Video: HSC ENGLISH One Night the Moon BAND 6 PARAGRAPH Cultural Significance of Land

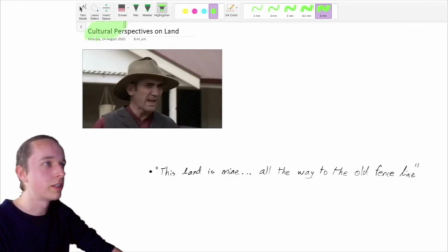So in this video, I'm going to talk about the differing cultural perspectives on land.
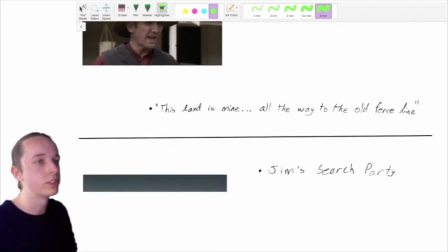And the way this is going to work is I'm going to go through a series of quotes and then show you how I used
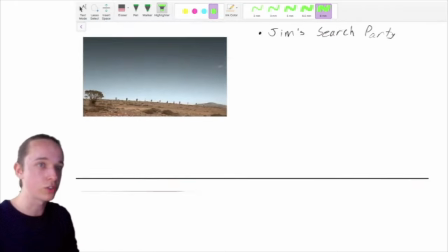it in an example paragraph and break down how I structured my paragraphs in the HC.
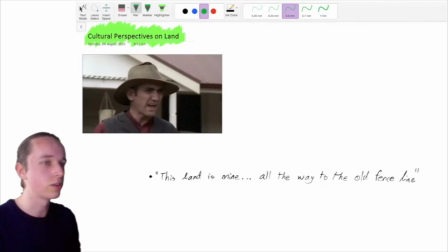Let's take a look at the first quote.
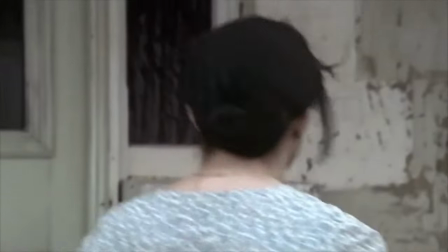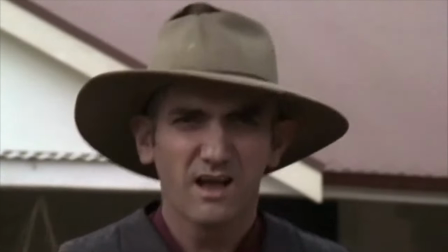This land is mine All the way to the offence line
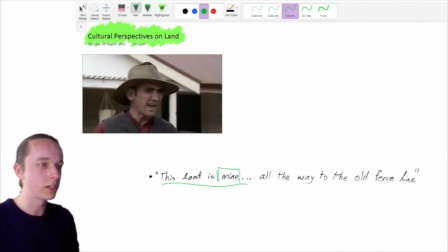So probably the most memorable and memeable quote of the entire film This land is mine The use of the word mine is very critical to this quote because it is a possessive pronoun and it's conveying the concept of people owning land people
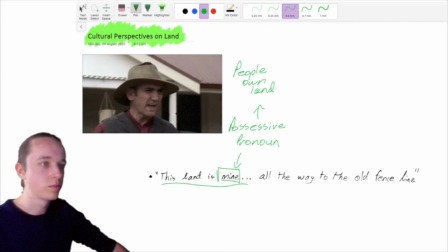being more powerful than land which is different in the aboriginal perspectives as we'll come to see and fence line is the next most important phrase in this quote all the way to the old fence line fence line what is a fence it's a border right a fence line acts as a border it
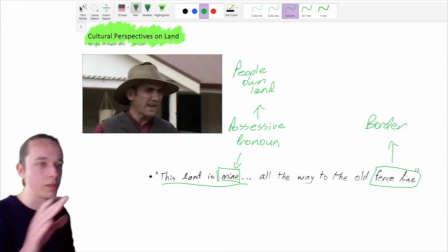and what it borders do they segregate different people they keep people apart not necessarily people but they separate different things and it's a symbol of control over something that is yours or in this case it's used as a symbol of control.
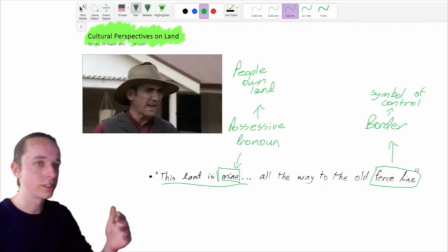Controlling what is yours. Keeps us safe from them. That's the kind of idea. The descriptive word old in front of fence line can be seen as conveying the information that this is very ingrained within western culture.
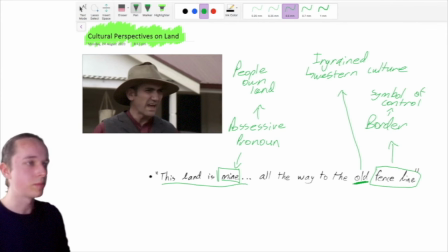It's ingrained within the European perspective as represented through the character Jim. Another important thing is the way that Jim actually sings this quote.
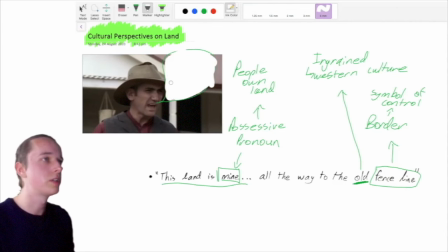So how does he sing the quote? Well he sings it in a high pitch for a male. It's in the tenor male vocal range it has the effect of proclaiming his control over the land okay next quote jim's search party let's take a look
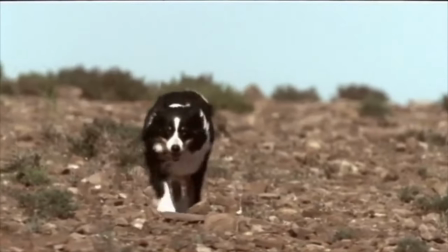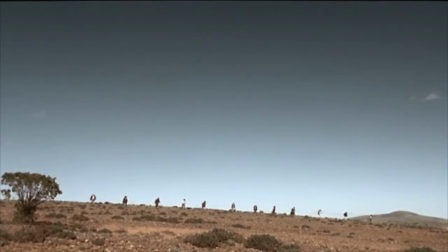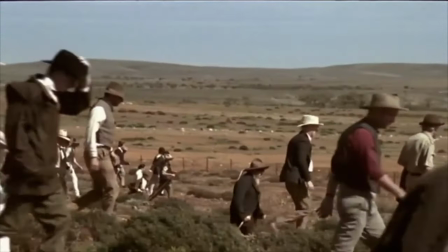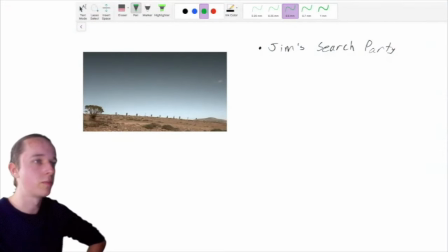okay so i'm going to focus on this particular still frame from that scene and the first thing you'll notice is that it's in an extreme wide shot and usually what extreme wide shots are used for in films is to establish a setting but there's a more significant reason why it's being used which
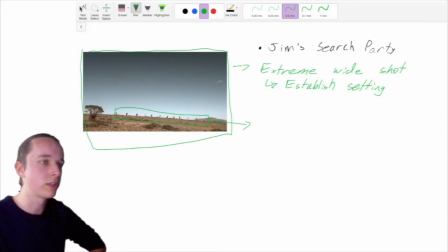i'll get to near the end the other significant thing is that the men of the search party are walking within a straight line formation they're searching for emily here right so and the straight line formation is very it's very systematic i cover as much space as possible as the walking but what do we notice about the shot well they're all very small in
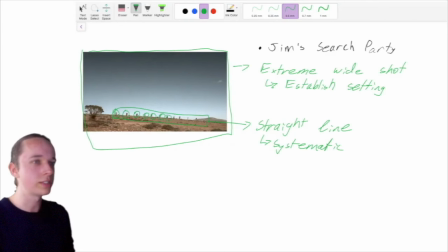comparison to the vastness of the landscape and that's what i think the extreme wide shot is actually being utilized here it's to show that they are insignificant and powerless compared to the just how incredibly vast the landscape is right they look very
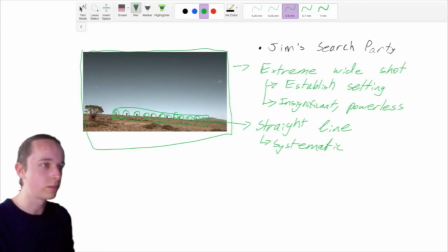small look very weak in comparison this is almost like a foreshadowing of what happens later in the film because they ultimately don't succeed in their mission the land can almost be conceived as and english teachers will love this if you say this the land can be conceived as a character in itself the
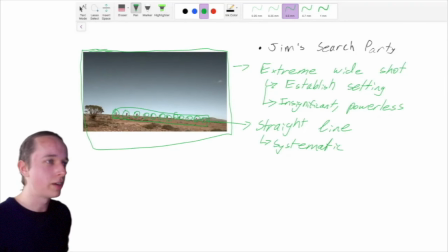moon can be conceived as a character in itself you know the land gets the better of the the humans at the end right because the land is so much more powerful and the humans are so insignificant in comparison to it okay next quote this land is me this land owns me let's take
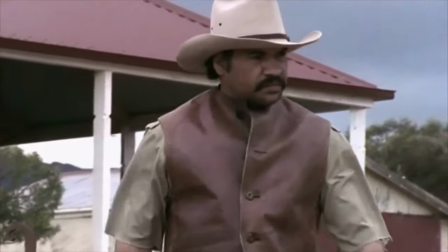a look this land is me rock
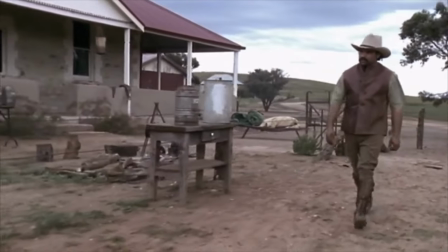water animal tree they are my song
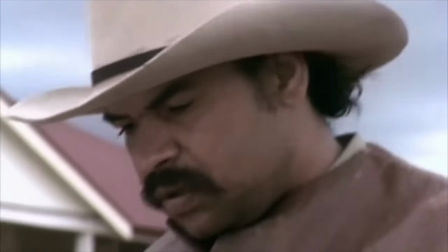my being's here where i belong this
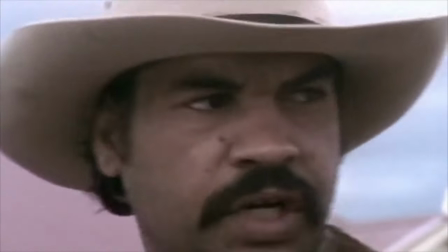land owns me from generations past to infinity
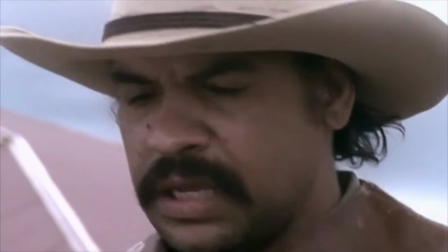we're all but woman and man you only feel what
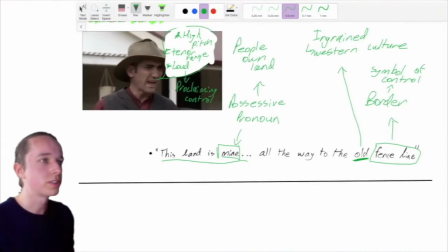you don't okay so immediately contrasting to our to the first quote that we looked at
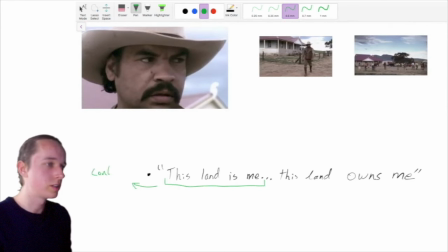is the format right this land is me that's contrasting to the to what jim said and more specifically land is me it represents the aboriginal perspective of oneness with the land as opposed to ownership of the land this land owns me that's a complete reversal of what jim was saying right this conveys
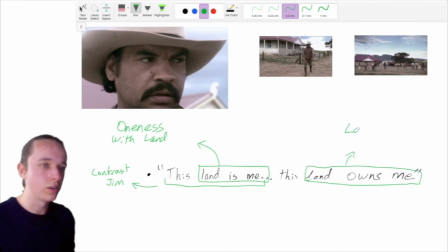the concept that the land owns people whether albert strictly means it as owning people is kind of irrelevant it's more that the land is more powerful than people people are a part of the land people are a piece of the land they can't
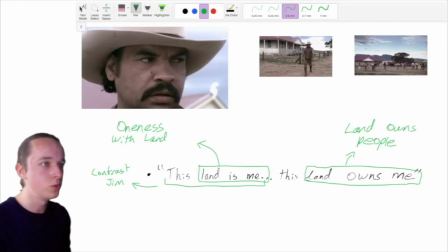in his conception it's absurd to be able to own a piece of land you really are better conceived as a piece of the land rather than a separate entity the way that Albert sings this quote is significant as well and it contrasts to the way that Jim sings so Albert sings in a
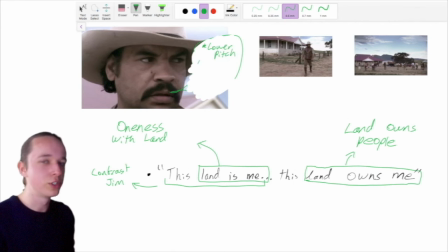much lower pitch right this land is me it's much lower than Jim's this land is mine it's a lot lower pitch, it's a lot smoother it's a lot smoother tone it's a lot more gentle
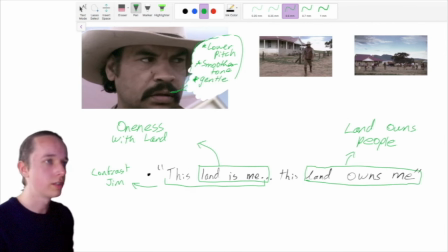and I think that shows a sort of intimacy with the land and perhaps a little more humble and that's reflected in this shot here right he's also shown not in not in an extreme wide shot but a wide shot because you can see the way you can tell it's a wide shot is
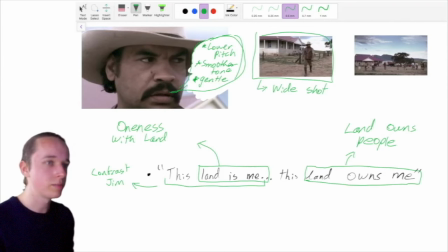because you can see his entire body in the frame except instead of walking in a straight line formation with a bunch of other people he's walking in lonesome right so he's alone that
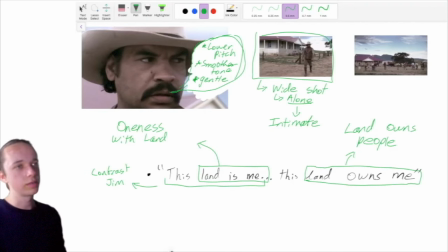that that has the effect of
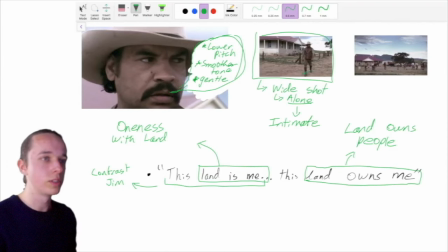portraying albert as more intimately connected with the land more intimately connecting with the land that he's standing on right versus this where it's much more impersonal because each each individual here is just so small within the frame like we saw with the extreme wide shot here it's
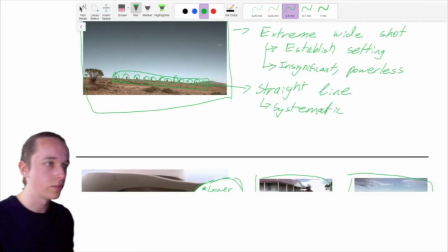very impersonal there's not a whole lot of like and the fact that they're walking in
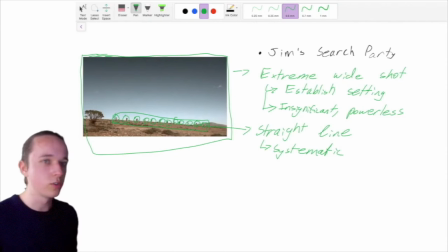like a straight line formation they're just they're just all like a mind like i don't want to say mindless but kind of like a an unthinking piece of of
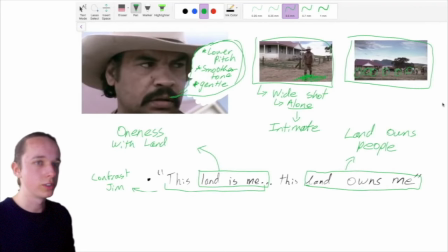some larger some larger uh quest right whereas albert
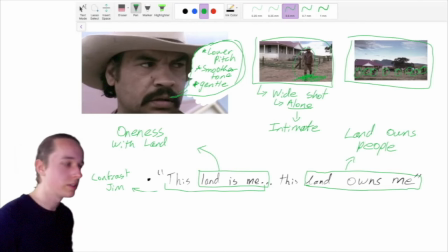is a person in himself he's more connected it's more intimate okay next quote traveling to church scene.
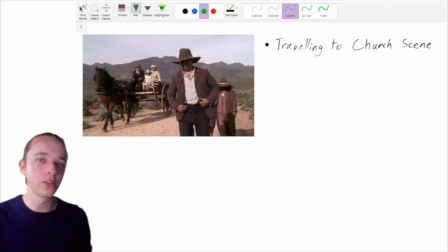This scene is really important. You can use it for a bunch of concepts. You can use it for racism and prejudice.
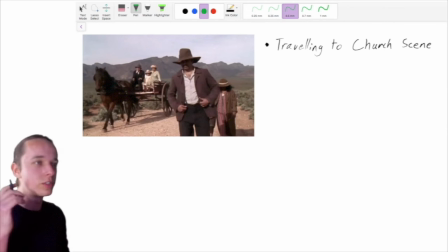You can use it to talk about land. You can use it to talk about the similarities between the cultures in terms of the universal significance of family and life, which I might do in a later video.
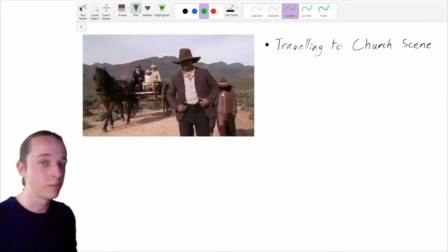So let's watch. This is an important one. Let's watch this scene now.